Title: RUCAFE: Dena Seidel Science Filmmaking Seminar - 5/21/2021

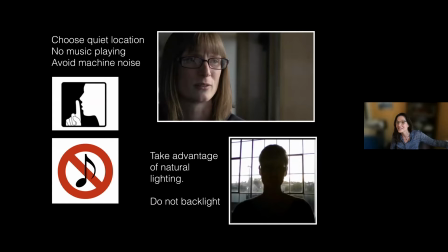I want to just record it to see what it is, just in case. for if somebody's playing music in the lab please ask them to turn it off because if you have to edit your video clip you're going to hear those cuts in that music avoid machine noise if you can I know a lot of labs are noisy and you can't turn off those machines but if you can move farther away from some
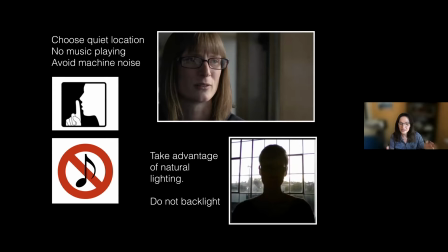sort of refrigerator or or generator or ventilation system please do take advantage of natural light this is a mistake people often make as they record themselves back lid and we can't see
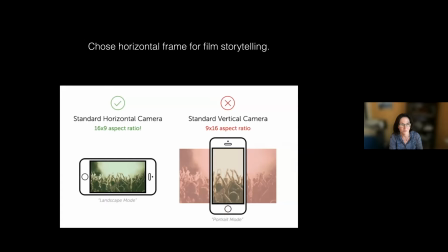who they are. These are just very simple things to think about. When you're filming, use a horizontal frame.
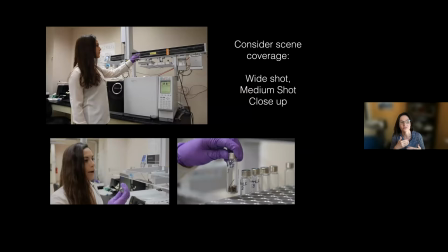That is the filmic frame. Don't use a vertical. These are very simple things to think about. If you're shooting a scene or if you're working in a team and you're filming your colleague, consider coverage.
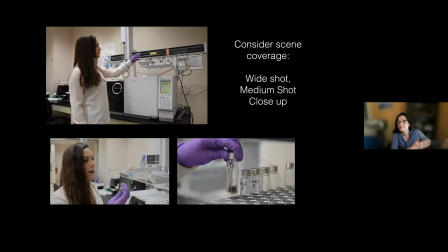Often people come back and say, I got great footage of my field work in wherever, and everything is this one wide shot. And it's not editable. So think about wide, medium, and close-up so that you have that variation.
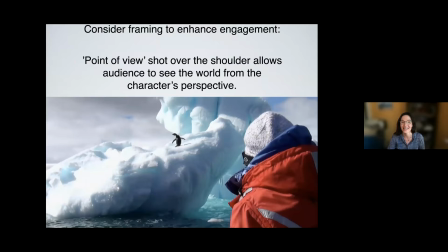Consider framing to enhance engagement. Remember what we talked about before, when you're filming within that personal space or that point of view of the scientist. That allows us, the audience, to feel that we're seeing the world from the scientist's point of view.
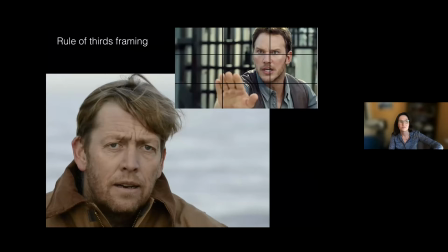So this is not just a point of view shot. It's also what's called an over-the-shoulder shot. There is the rule of thirds framing. So Oscar, I'm putting you in the action hero realm here, but we tend to find images that are framed where
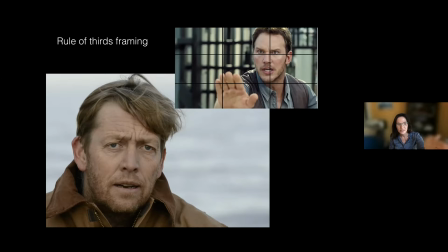our eyeline is going to either the right or left third of the frame as more dynamic, especially if, say, in an interview, you see that Oscar is not looking directly at the camera. He's looking camera right.
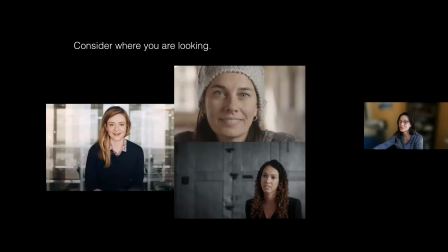Now, if you're going to be filming your process and you want to just start talking to the camera, which again, I really encourage you to do. And I don't want folks to get tripped up about, am I doing this right? What's more important is that when you record yourself, that it's an authentic moment, that you're excited.
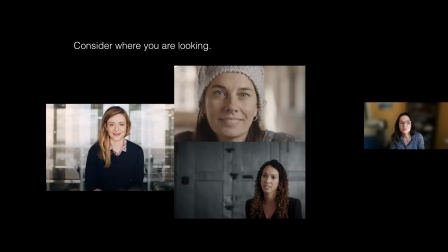You may decide not to use the video and just the excitement of the audio. But if you are thinking about ways to do it, again, make sure that you're well lit. I find it more engaging when scientists look directly at the camera and talk to me, I feel like you're communicating to me.
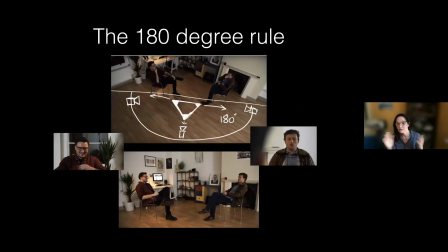Some people prefer to look off camera like you see on the lower on the lower right there. If you want to know a little a little bit of film logic, there's the 180 degree rule.
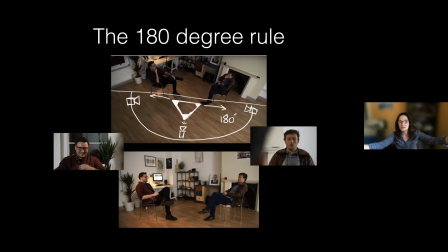So if you had two scientists speaking together, imagine that your floor, wherever space you are, is a stage. This 180 rule actually came from the famous filmmaker D.W. Griffith from the 1920s, who was the first person to start using close-ups.
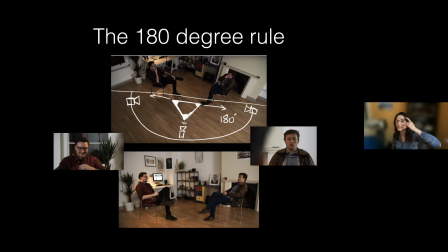Previously, it was thought that if you were to take a close-up of someone and put it into a film, that the audience would think it's a decapitated head flying across the room. But it was understood that if you stay within the 180, which is the half of the circle that is of the audience and the other half being the stage, then you've got room for movement.
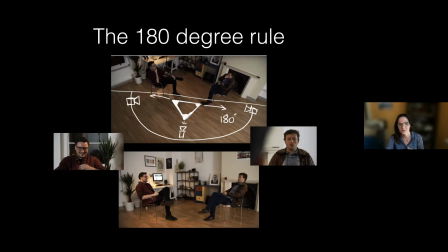So you see this This camera right here in the center is getting this two shot. This camera that's to the left is getting this close-up, and you see they're using the rule of thirds.
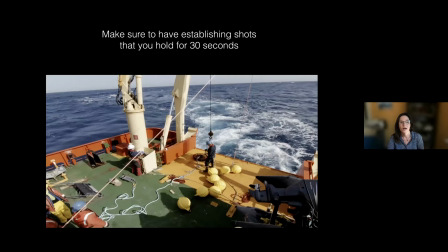And this camera on the right is getting this close-up, also using the rule of thirds. And then you can edit these together. Whenever you're filming, maybe you'll be following somebody around. Maybe you're getting lots of close-ups of your lab work or your computer or your notes.
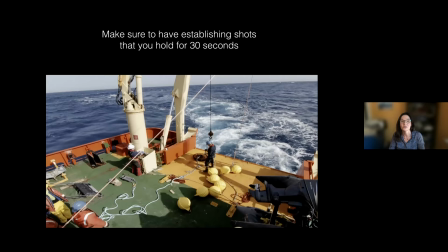Remember, ask yourself, did I get an establishing shot? Is the my audience going to know our location. If you haven't got an establishing shot, make sure to get one hold it steady and hold it for 30 seconds.
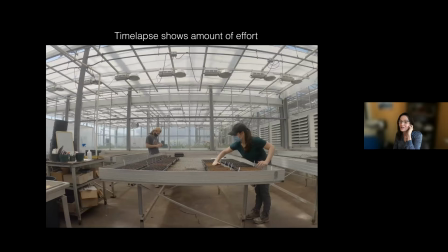These are just some really, really simple rules.